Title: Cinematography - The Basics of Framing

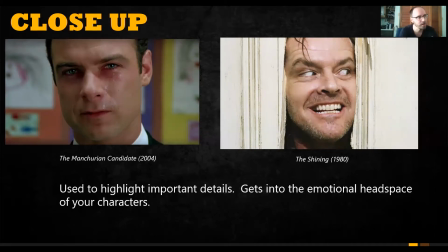In this moment, Kubrick used it, just to highlight that, he says, "Here's Johnny." That's a very important line. It's classic. It's timeless. We recognize that. And, the entire scene wasn't filmed in a close-up, but just that moment.
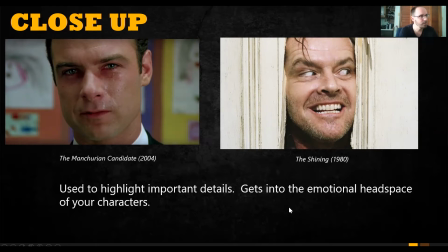He hit at that right moment with a close-up. Extreme close-ups.
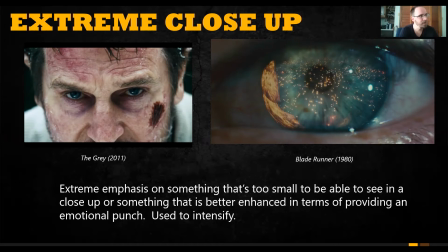Again, it's used sparingly. You wouldn't necessarily do the entire thing extreme close-up, but that's used to emphasize. It's used to really emphasize something important. In The Gray, Liam Neeson's character is about to face off with wolves, right? So, it cut back between his eyes and the wolves' eyes, kind of that classic standoff shot.
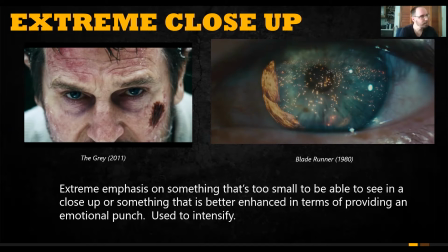Very tense moment, emphasizing the eyes and what's happening in the scene. Blade Runner, classic shot, extreme close-up of the eye, skyline, the lights of future Los Angeles, really kind of tells the story of AI and, what it means to be human, and kind of tells that,
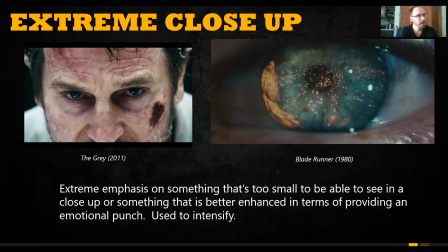with that one shot. And it's very important for the story. So, again, intensify. You use it to really intensify a sequence. Again, recapping, again, it's an underline.
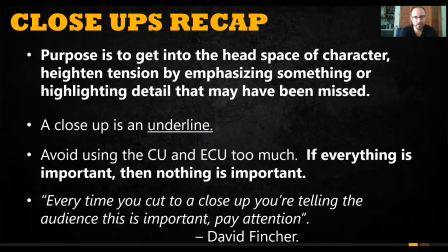It's something that you want to highlight. You should avoid using close-ups and ECUs too much because, again, if everything's important, then nothing's important. David Fincher had a great quote, every time you cut to a close-up, you're telling the audience that this is important, that you need to pay attention to this.
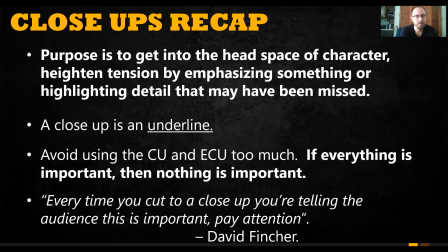And that's, a very good quote. So again, in a sequence, you wouldn't, the whole thing, with close-ups, you really just need to be mindful of what you're doing when you're using them.
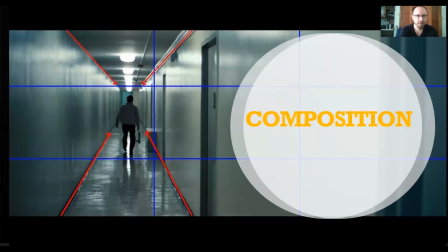All right, so let's go into composition.
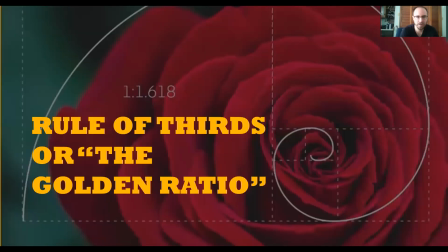So composition, let's begin with something called the rule of thirds, or the golden ratio, right? So the rule of thirds is basically a mathematical formula, right? It was discovered back in ancient Greek times, and it's essentially it's just math, right?
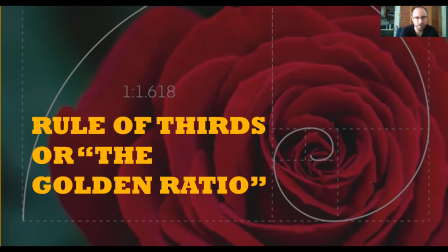It's a formula that explains the most visually pleasing image possible. It's like a naturally pleasing image. It's a lot deeper than that. You can kind of research it yourself, but basically It applies to architecture, it applies to design, it applies to music.
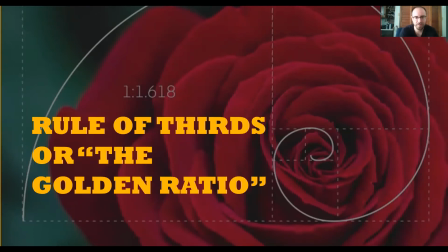And there's some evidence that it, occurs naturally in nature, but it's basically, in terms of photography and composition,
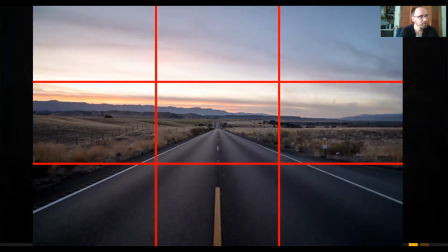you'll typically take a standard 16:9 image and you'll break it up into thirds, right? And placing a subject at these intersecting points here tends to produce a more visually pleasing image.
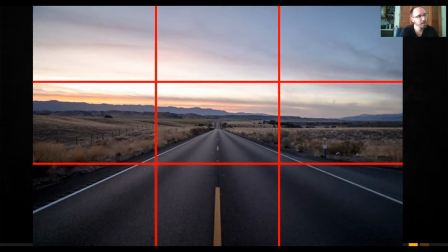Tends to produce something that's just pleasing to the eye, and just kind of you know I guess like, to frame it, it's a good starting point, right?
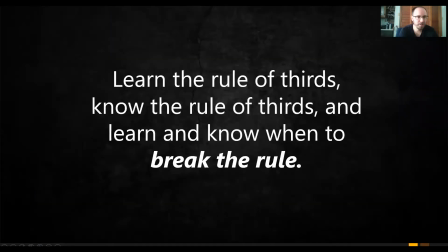It's not necessarily something that you would use all the time, but it's certainly helpful if you want to say, I just need to create something that's going to be visually pleasing. I'm going to create something that's going to work. Using that rule of thirds kind of helps you.
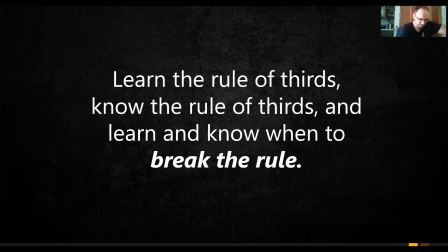But like everything, right? So it's a rule, but it's about knowing when to break the rule, right? So if you learn the rule, you know the rule, then you can do something more advanced, right? You can do the alter thing, right? You can break the rule, and you can know when to break the rule, and that's really important.
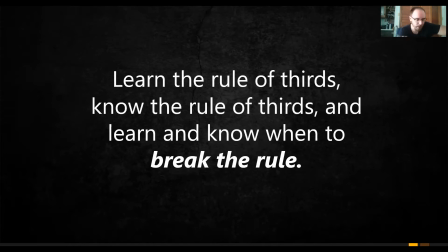Because again, if you don't know the rules, then how are you supposed to know how to break the rules? And sometimes breaking the rule is where the interesting filmmaking starts to happen. I'll take a quick break here.